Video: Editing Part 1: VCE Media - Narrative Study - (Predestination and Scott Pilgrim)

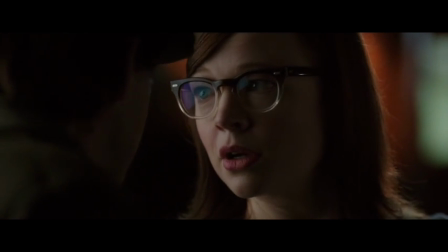All I've included in the above example is that John is telling the barkeeper's story about the man who ruined
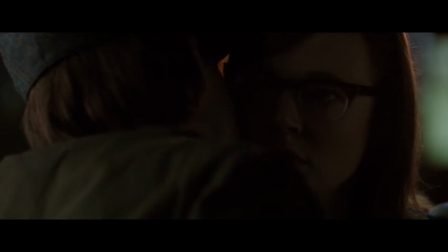his life and also pointed out the important plot point that John used to be a woman named Jane.
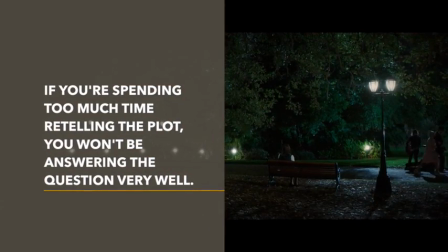Any further plot detail beyond that is unnecessary and will take up too many words and too much time, thus robbing you of the chance to answer the question in depth.
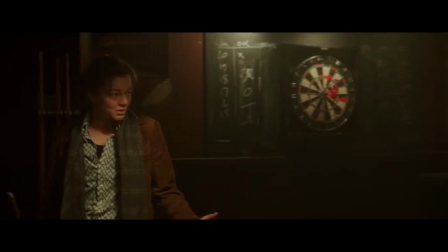So be concise, provide context and then get to the point.
Alright, alright, alright.
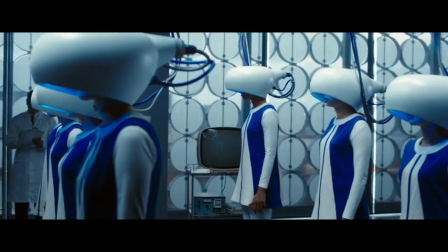So let's look at our next bit of terminology we can include temporal frequency.
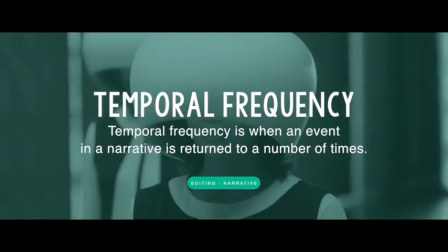In short, temporal frequency is when an event in a narrative is returned to a number of times.
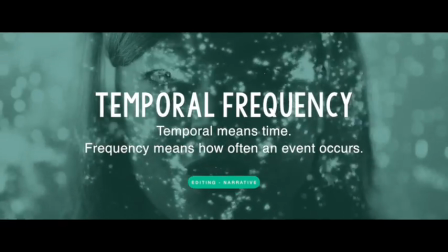Remembering that temporal means time and frequency means how often something occurs.
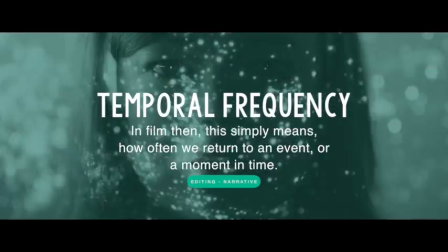What the term temporal frequency means in a narrative is how often we're returning to an event or a moment in time.
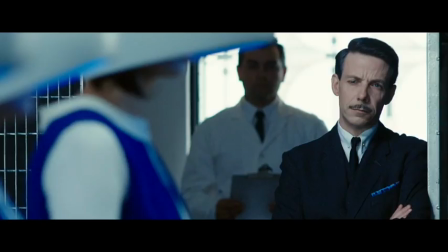So again, the previous example from predestination is a good one, as the moment when Jane meets the man who ruined her life is visited more than once during the film.
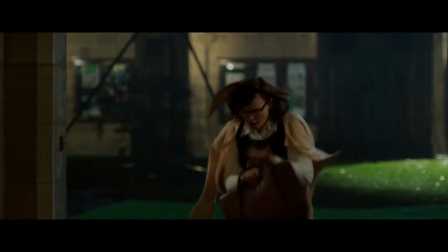Temporal frequency is often effective in a film when each subsequent time the audience sees a particular event or scene, more information is revealed.
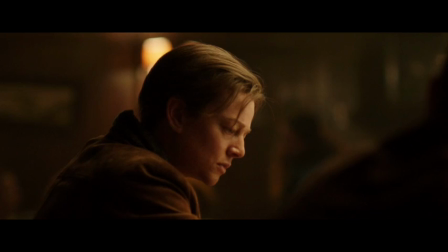In the previous clip from Predestination, John is recounting meeting the man who ruined his life before he had transitioned from being Jane to John.
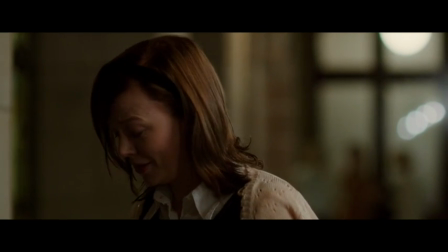Throughout that sequence, whenever the man spoke, the audience doesn't hear his voice. John's voice narrating the story is used instead.
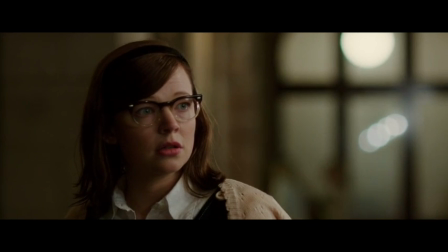It is also edited so as to obscure the mystery man's identity from the audience. The second time the audience frequents this event however, a great demore is revealed.